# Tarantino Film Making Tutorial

What's going on, guys? My name is Ewan and welcome to my YouTube video. Today we're going over what makes Tarantino so good, and it's going to be sort of a tutorial type video on how to make a Quentin Tarantino film, at least from what I can pick apart from each one of his films. What gives his films, that sort of style? Why does it fit so well in pop culture like Pulp Fiction and, Reservoir Dogs, all these amazing films that he's made. Now, if you're anything like me, you probably love Tarantino films, or maybe you're just interested to see what I have to say about them, or what my take on these films is, to be able to make a video slash guide, I guess you could call it, on Tarantino in general. If you're not interested in Tarantino, you probably will be by the end of this video. At least I hope that would be a good takeaway from this. So yeah, let's get into this.
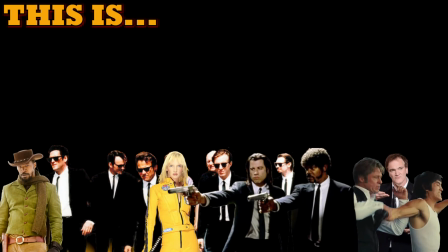[0:56]
This is how to make a Tarantino film. First off, I'd like to go over the main camera angles and shots that Tarantino likes to use in his videos, because to me and many other people, they are the defining characteristics of a Tarantino film, basically. And his style of filmmaking is just exceptional. So I'd like to go over that first, because if you want to sort of mimic a Tarantino film, I think that's the best way to go, to get to know his style and what he's known for,
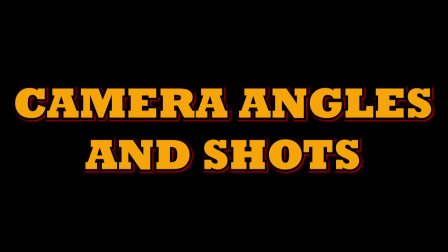[1:30]
I suppose. Yeah, let's get into this. Camera angles and shots. God's eye shot.
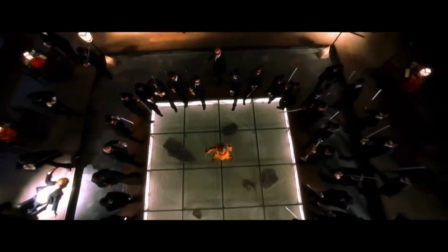[1:36]
This is filmed with a camera directly above the actor or prop to convey that something
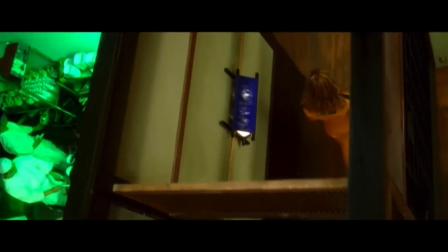[1:41]
bigger than the character is watching them and judging their actions in that moment.
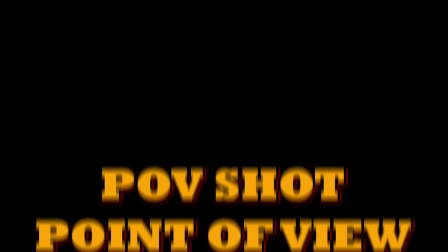[1:46]
Like God. POV shot, point of view.
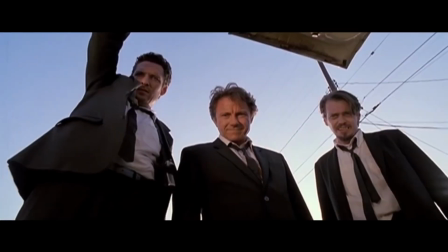[1:50]
This is mostly used in Tarantino films when someone or something is in the trunk of a car or lying on the floor, to show what that person or thing would see in that moment. Extreme close-up shot.
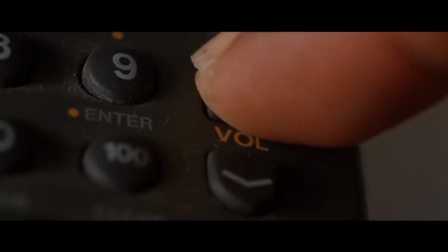[2:04]
This is probably the most common and popular angle.
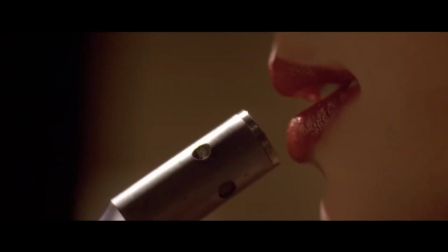[2:07]
It helps to emphasize emotions and main features of someone or something extremely close.
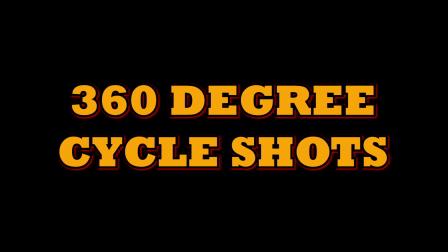[2:15]
360-degree cycle shots.
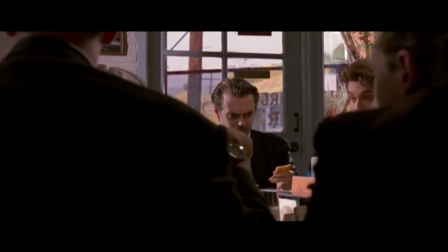[2:17]
These are properly utilised in large group settings, environments, and torture scenes to get to know the characters and environments a little bit more.
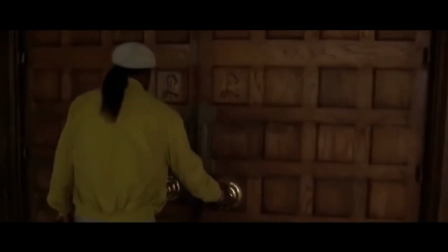[2:26]
Tracking or following shot. Used to follow a character through each room and environment in the scene to give a better sense of the layout,
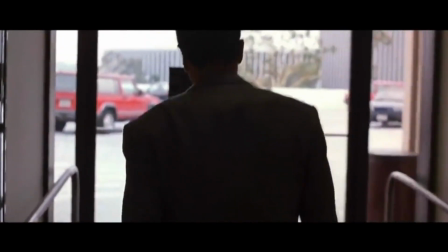[2:34]
as if we were walking beside or behind them ourselves. Quick zoom shot.
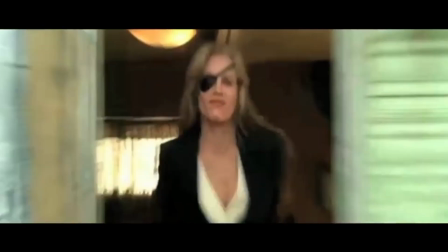[2:38]
Usually used to show the entrance of a new enemy or main character we should care about in some manner in the film.
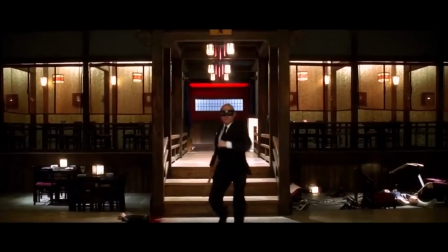[2:45]
Sometimes used to show surprise, shock, or an intense stare between two or more characters in a scene.
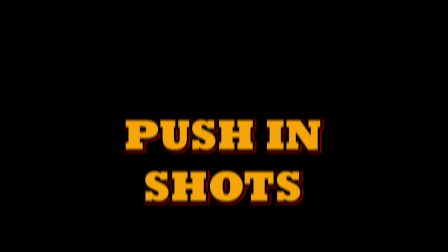[2:52]
Push-in shots.
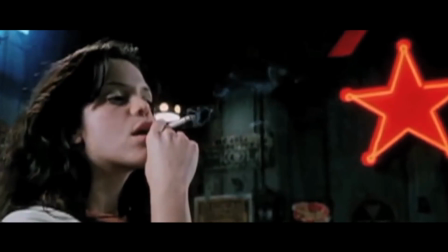[2:53]
This is when the camera is slowly moving towards the subject, usually to show the characters notice something or someone in the room.
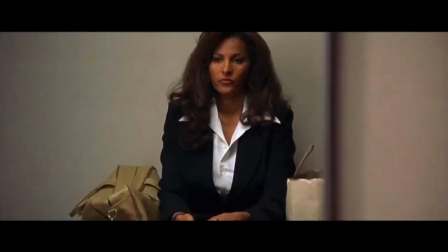[3:01]
Common Tarantino filmmaking decisions. Mirror. Mostly used when a character is at a point of self-reflection during the film,
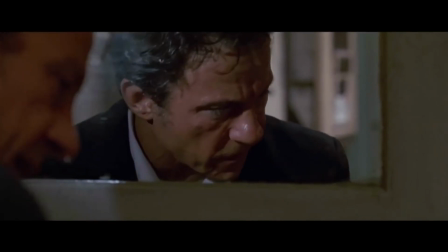[3:09]
usually done after they do something that was particularly hard, or just to show their train of thought in that moment.
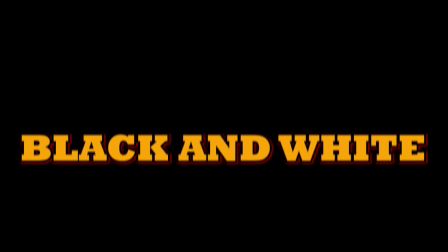[3:16]
Black and white.
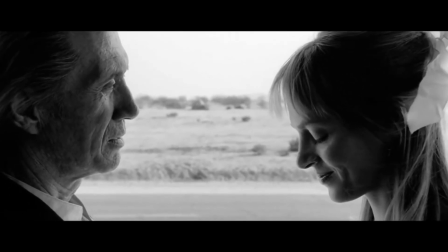[3:17]
Usually done to show that a scene is a flashback, or to show some love towards some of the old black and white films Tarantino would have watched as a kid.
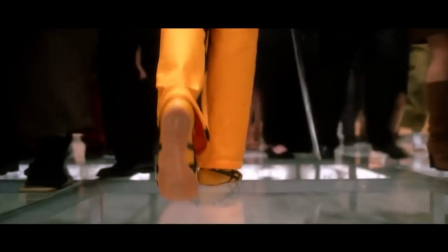[3:25]
Feet. Most people think that Tarantino has a foot fetish, although that has never been confirmed, but is quite likely,
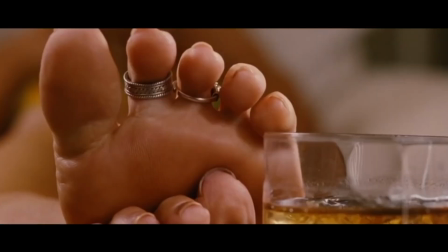[3:33]
as there is usually at least one shot of feet in each of his films, which is used to tell the story. Let music define the story. This is what Tarantino does best, in my opinion.
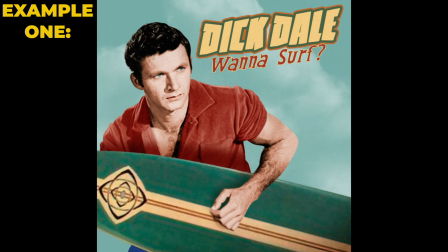[3:44]
I haven't heard a Tarantino soundtrack that I haven't liked.
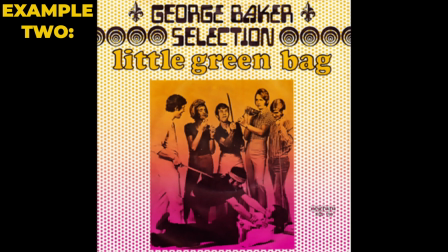[3:48]
In fact, I even have some of his film soundtracks on my own playlist because they're that good.
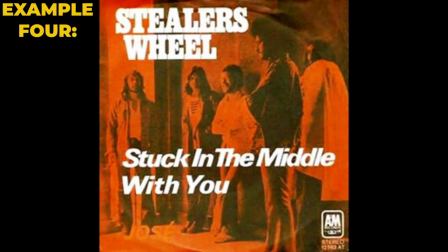[3:53]
If you're going to try and emulate what Tarantino does in your own films, I suggest getting a good soundtrack to go with the scenes.